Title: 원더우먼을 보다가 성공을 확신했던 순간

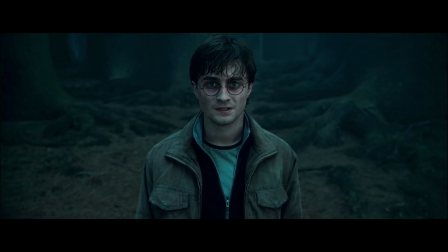0:08 프랜차이즈 영화에서 가장 중요한 건 첫 번째도, 두 번째도,
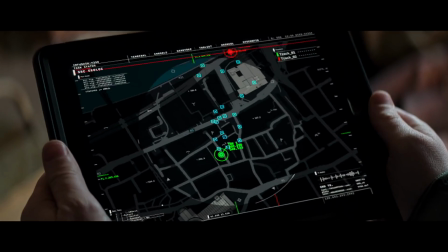0:12 세 번째도 캐릭터입니다 아무리 매력적인 이야기를 가졌다고 하더라도 관객의 감정을 이끌어낼 수 있는 캐릭터가 없다면 그 영화의 생명력은 장담할 수 없습니다
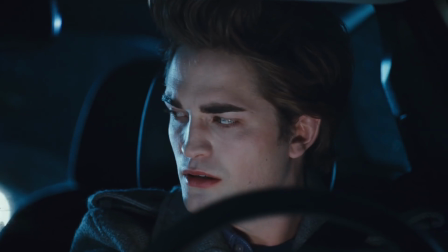0:20 반면에 이야기가 조금 부족하더라도 좋은 캐릭터만 있다면 얼마든지 벌충하는 게 가능합니다
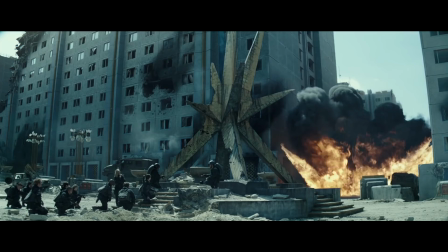0:26 관객들이 캐릭터에게 애착을 갖게 된다면 앞으로 무슨 일을 겪고 어떻게 성장하게 될지 지켜보고 싶어
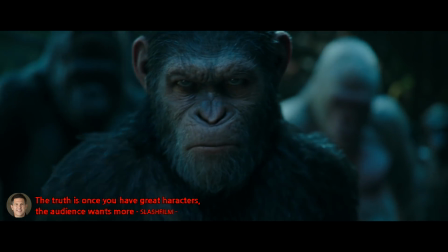0:32 하거든요 실제로 혹성탈출 시리즈의 제작자인 딜런 클락이 방금 제가 말씀드린 것과 똑같은 발언을 했었고 한스진만은 한때 자신이
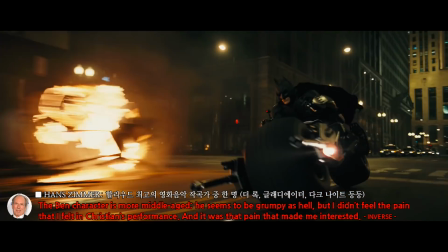0:41 슈퍼히러 영화에서 손을 떼겠다고 했던 이유를 설명하면서 베네플렉의 배트맨에게서는 크리스찬 베일의 배트맨으로부터 전해졌던 고통을 느낄 수 없었다고 말했습니다.
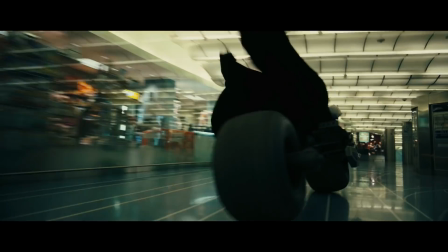0:50 그만큼 속편이 이어지는 프랜차이즈 영화에서는 더더욱 캐릭터가 중요한데 이걸 기본으로 여기고 기초공사를 탄탄히해 성공의
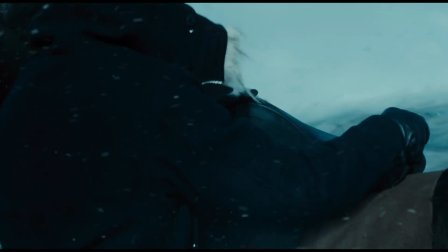0:58 초석으로 삼았던 게 여러분도 잘 아시는 마블이라면 대수롭지 않게 치부하면서 부실공사를 일삼다가 망조를 초래했던 게 DC입니다.
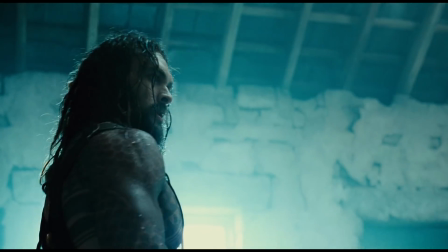1:06 마블의 어벤져스에 맞사했을 저스티스 리그가 정작 어벤져스는커녕 맨오브스틸보다
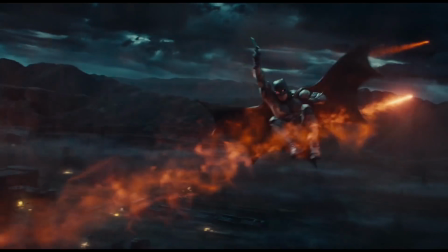1:12 못한 흥행을 기록하지 않았더라면 아마 DC는 아직까지 정신을 못 차렸을지도 모릅니다.
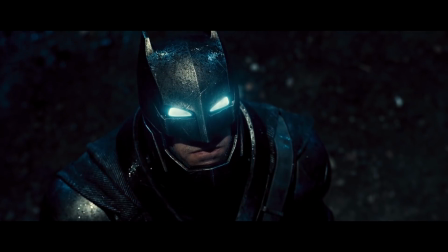1:19 그렇게 DC가 연신 죽을 수 있고 있을 때 이례적으로 대대적인 성공을 기록했던 영화가 있었으니 바로
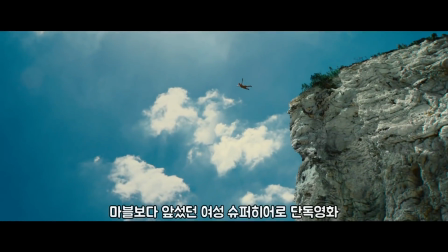1:25 마블보다 한 발 앞서 과감하게 제작했던 여성 슈퍼요로 단독 영화인 원더우먼입니다.
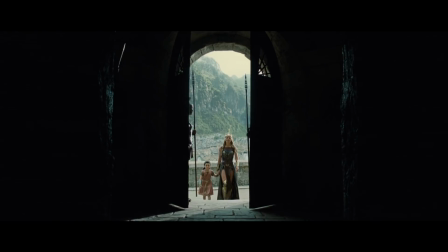1:31 원더우먼이 자신보다 앞섰던 DC의 다른 영화들과 달리 형행과 평가에서 모두 굉장히 좋은 반응을 얻을 수 있었던 비결은 앞서 말씀드렸던 그대로입니다.
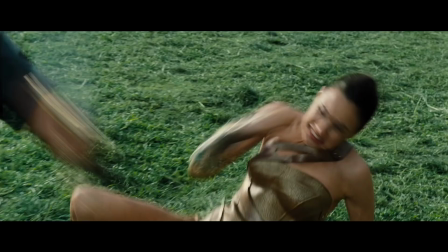1:39 이 영화에는 원더우먼이라는 캐릭터가 또렷하게 살아있었고 그 캐릭터를 중심으로 한 성장이자 고난의 이야기를
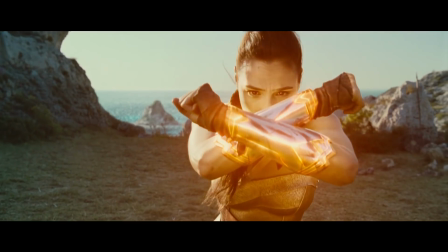1:46 관객에게 오롯이 전달하는 데 성공했기 때문입니다.
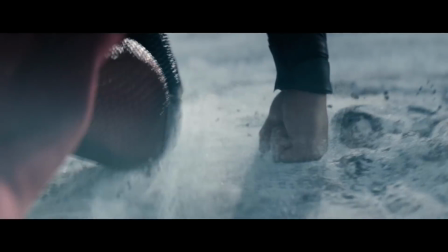1:50 맨 오브 스틸이 영화의 완성도와는 별개로 전 세계에서 가장 사랑받는 캐릭터 중 하나인 슈퍼맨의 성격을 무리하게 뒤집으려다가 비판에 직면했었는가
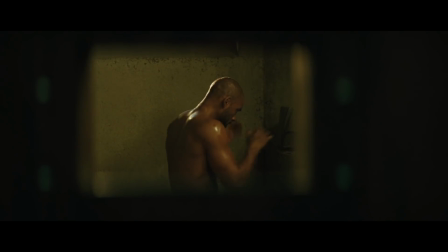1:59 하면 배트맨 대 슈퍼맨과 수어사이드 스쿼드는 한 편의 영화에서 너무 많은 시도를 하는 무리수로 인해 자멸했던 것과 명백하게 달랐죠.
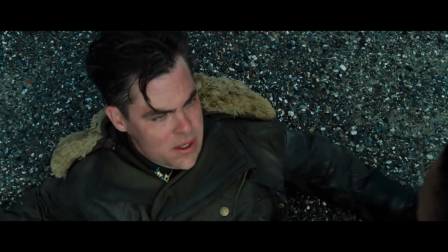2:08 덕분에 마블과 달리 DC는 실패를 거듭하던 중에도 모험을 감행했던 것에 대해 더 많은 박수를 받았으며 저 역시 기꺼이 칭찬에 마땅하다는 얘기를 했던 걸로 기억합니다.
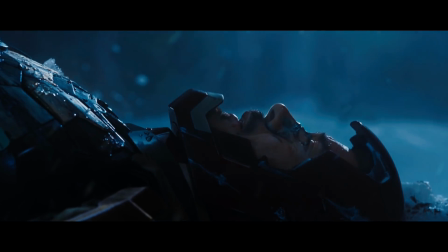2:19 반대로 마블은 더 큰 비판에 시달리게 됐는데 이건 마지막에 좀 더 말씀드리도록 하고
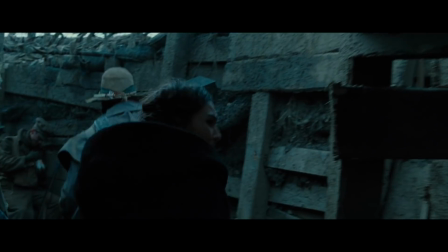2:25 기억하시는 분들이 계실지 모르겠지만 제가 원더우먼을 리뷰할 때 이런 얘기를 했습니다.
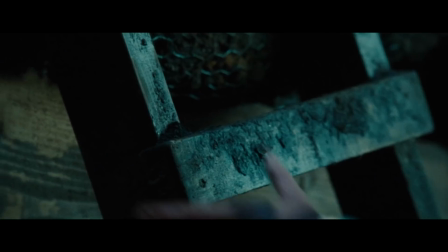2:30 지금 이 장면은 예고편에서도 봤던 거지만 본편으로 볼 때는 눈물이 났다. 왜일까요?
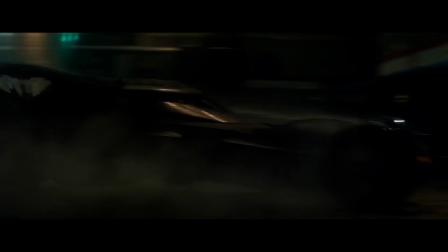2:36 배트맨 대 슈퍼맨은 예고편을 통해 거의 모든 걸 보여줬던 게 실수 중 하나였는데 왜 원더우먼은 예고편으로
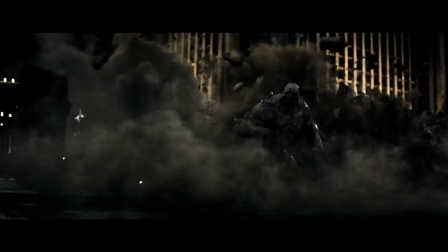2:43 이미 봤던 걸 본편에서 또 보다가 눈물은 말할 것도 없고 굉장히 감격적인 순간으로 와닿았을까요?
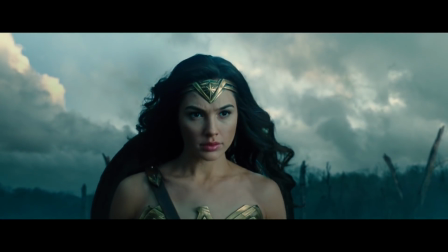2:50 왜냐하면 예고편과 달리 본편의 이 장면에는 스토리텔링이 올바른 역할을
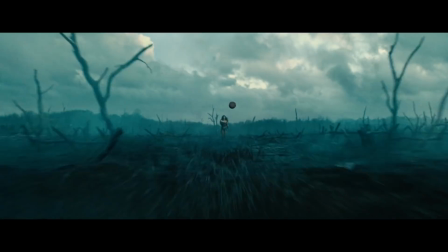2:54 한 데 힘입어 제가 흔히 이야기라고 지칭하는 서사의 힘이 폭발하기 때문입니다.
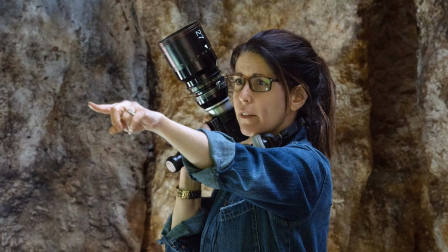3:00 여기서 패티 잰킨스 감독을 칭찬하지 않을 수 없는데 DC의 다른 형화들이 대대적인 재촬영을
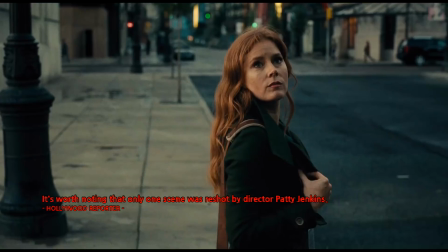3:05 했으면서도 결과가 나빴던 것에 반해 원더우먼은 딱 한 장면만 추가로 촬영했다고 합니다.
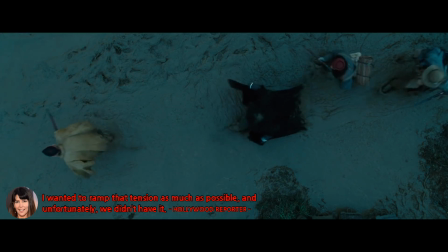3:11 그게 바로 지금 보시고 계신 이 장면입니다. 패티 잰킨스 감독이 말한 대로 원더우먼이 전장에 다다르기 직전에 이런 광경을 보게 함으로 인해서
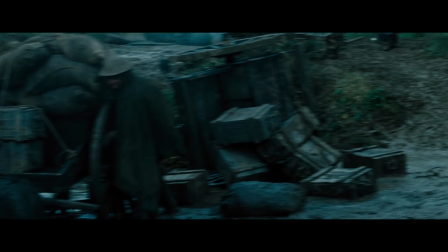3:19 캐릭터의 감정을 최고조로 이끌 수 있었던 동시에 그걸 지켜보는 관객도
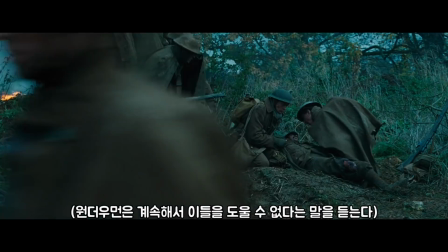3:24 원더우먼에게 절로 동화되어 마침내 남자들의 만류를 부르치고 자신의
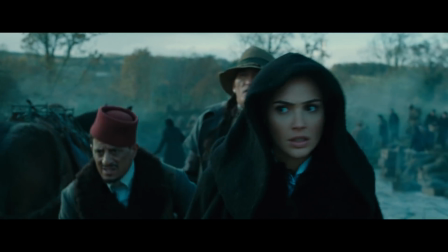3:30 능력을 펼치기 위해 힘차게 나아가는 순간에 짜릿한 쾌감을 맛볼 수 있었죠.
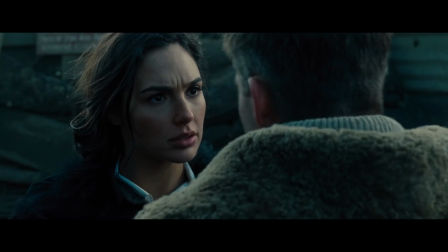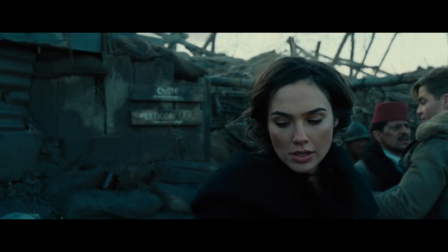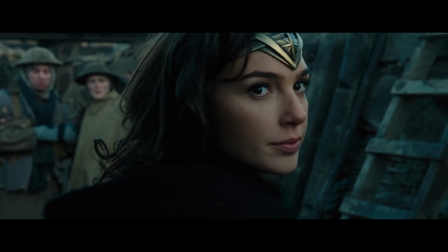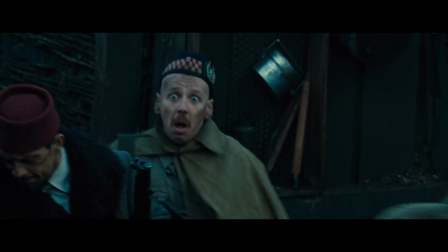3:50 참고로 원더우먼은 삭제 장면이 단 하나도 없습니다.
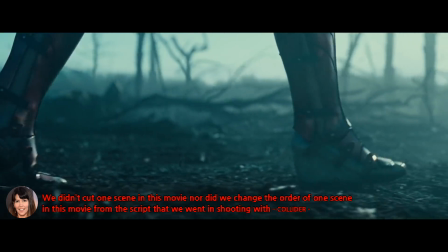3:54 편집한 순서도 각본에 있던 그대로고 방금 말씀드린 추가 촬영은 원래 각본에 있던 걸 생략했다가
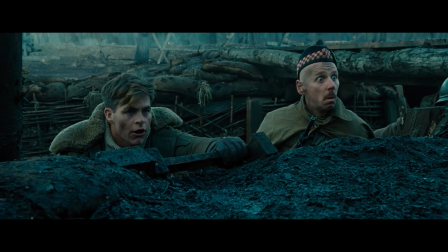4:00 나중에 1차 완성본을 보면서 뭔가 부족하다는 판단을 내리고 추가로 촬영했다고 합니다.